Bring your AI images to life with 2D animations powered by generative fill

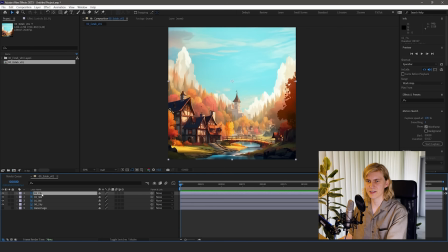497s
I will just leave that in for reference, and I will select all the layers that we need to animate.
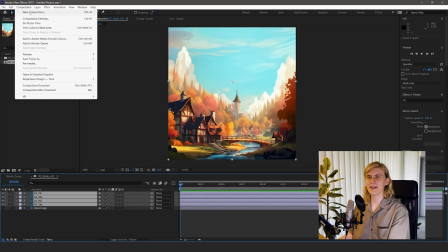504s
So I select all the visible layers, and then I come up here to create a new composition.
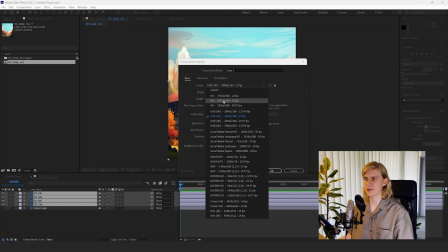509s
Because the image is not that high resolution, I'm just going to choose HD.
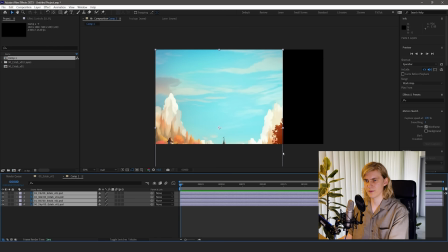513s
Then I'm going to Control V to import all the images.
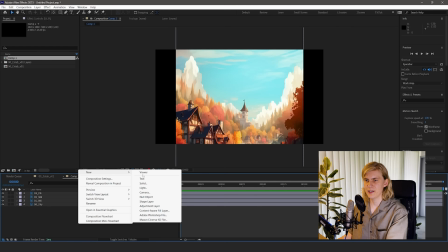521s
The next thing I want to do is click here and create a new camera.
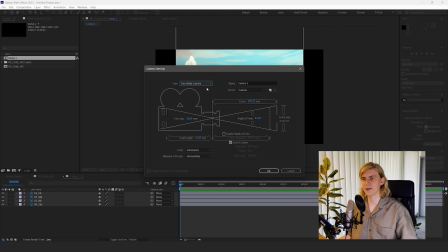525s
And we want to create a one-node camera. And what that means compared to a two-node camera, a two-node camera has like a point of interest. So when you use the position values to animate it, it will go around this point of interest. But I just want to create like a parallel movement down. So I'm going to choose the one-node camera.
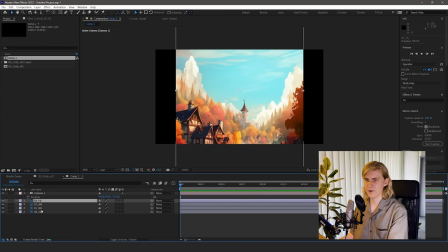544s
If we animate this, we can see nothing happens, because first we need to select all these layers and make them 3D layers. So first of all, let's just start by spreading out the images a little bit. So let's use like a negative value of like -1000, and you can see it's very big here.
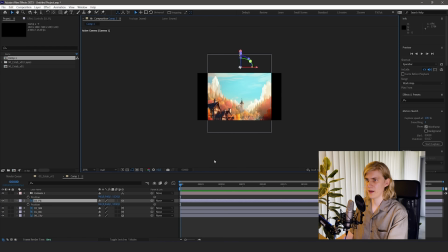563s
It's huge now and we can't even see it. So hit S and scale it back down so we can see it, and it kind of matches with the side here.
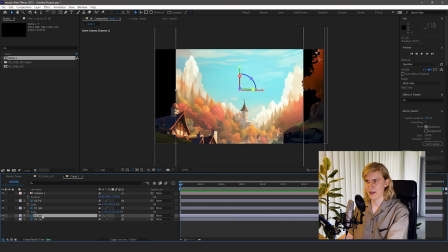573s
So the middle ground, I usually leave that at 0, and the background, let's do something like 5000, and for the sky, let's do I don't know, 10,000 maybe 8000.
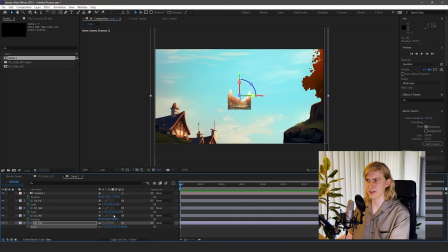589s
Scale the sky so that it fits our image, and let's also scale the background. So now it's a bit messed up because the images are not in the right position yet. So let's roughly lay out our camera move.
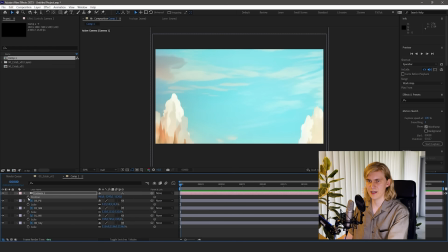603s
I'm just going to put the camera here and you can just hit the little stopwatch, and then I'm going to go to the end of the composition and yeah, just animate the camera down so we have the final framing of our image.
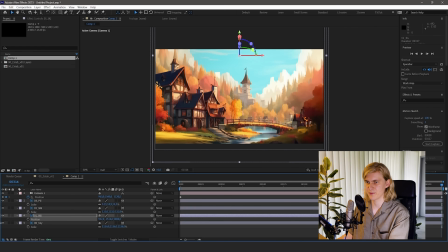616s
So let's bring back the original composition. So this was a bit higher and the foreground is way up here.
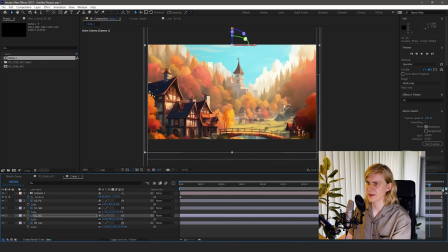623s
So let's bring that down. It's still a bit, it feels too far away. So let's hit P and just do like 1500 maybe. So now it's a lot closer. Bring it back down to where it fits, something around here.
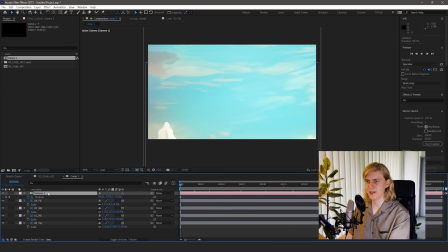636s
And now if we look at our camera move, I think I like that. Let's put the camera even higher in the sky here. And if we now look at our camera move, we can see it slowly comes down to our village here. The next thing I want to do is like to smooth out the keyframes a little bit.
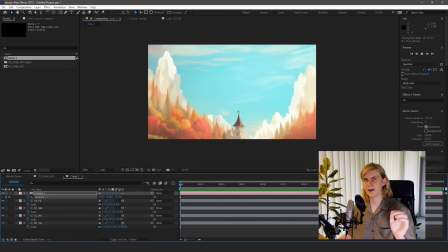655s
With the standard keyframes, it's just a linear interpolation and that looks very unnatural.
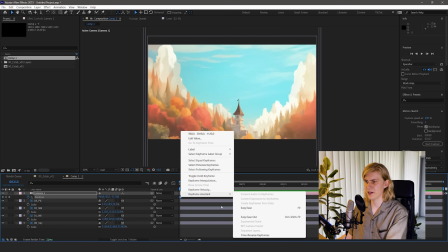660s
So let's select both the keyframes and you can hit F9 or right click keyframe assistant and hit easy ease.
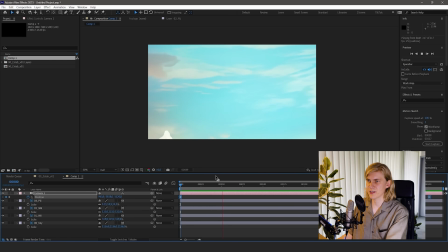668s
And this will just kind of smooth out the motion. So it starts slow, it gets quicker, and then it slows down at the end again.
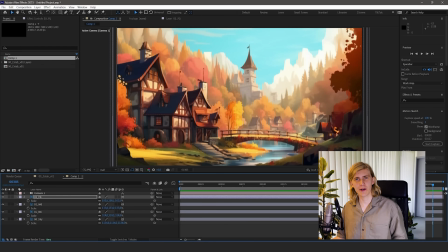677s
So yeah, this camera move is the main effect that I wanted to show you, but since we are already in After Effects, we can do a lot more to bring this image to life.
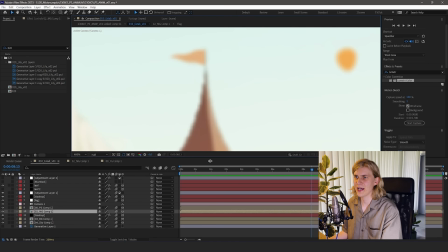686s
For example, in this shot, we have this flag on the building. And why not animate this?
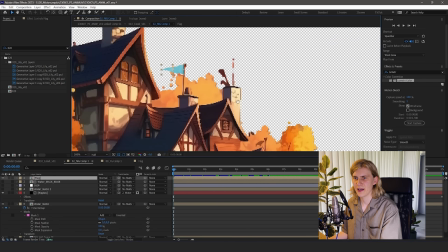692s
So I just created a new composition with a triangle inside, and then in the main composition, I added a wave warp effect for the wiggling,
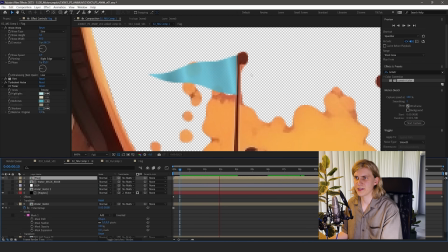700s
a tint effect for the colors, and some animated noise to kind of create shading for this flag.
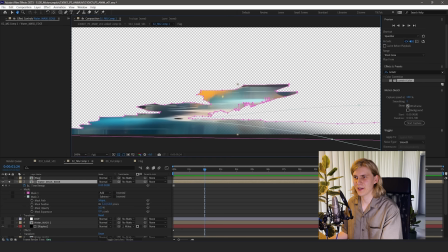707s
I also wanted to animate the water a little bit. So what I did is I roughly masked out the water.
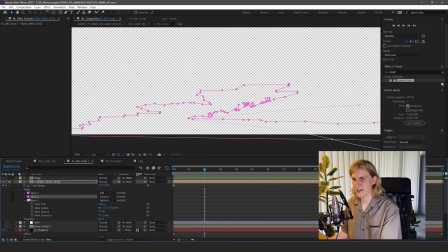712s
So then I duplicated this mask and set it to subtract. And now everything is gone. But then I set the mask expansion to a negative value and used the feather tool to kind of feather it out so we have a stronger effect on the edges of the water and a lighter effect in the middle so that it kind of blends together with the original image.
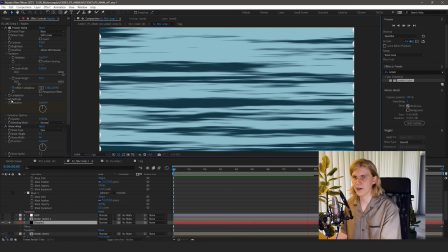730s
So this ripple effect is basically just an animated noise where I animated the evolution and the offset turbulence.
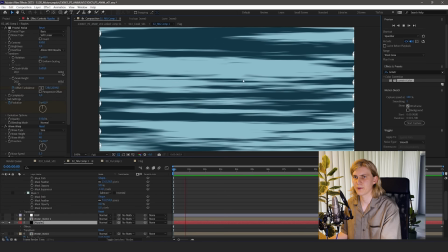737s
And I also deselected uniform scaling and set the width like really high so that it has this stretched look.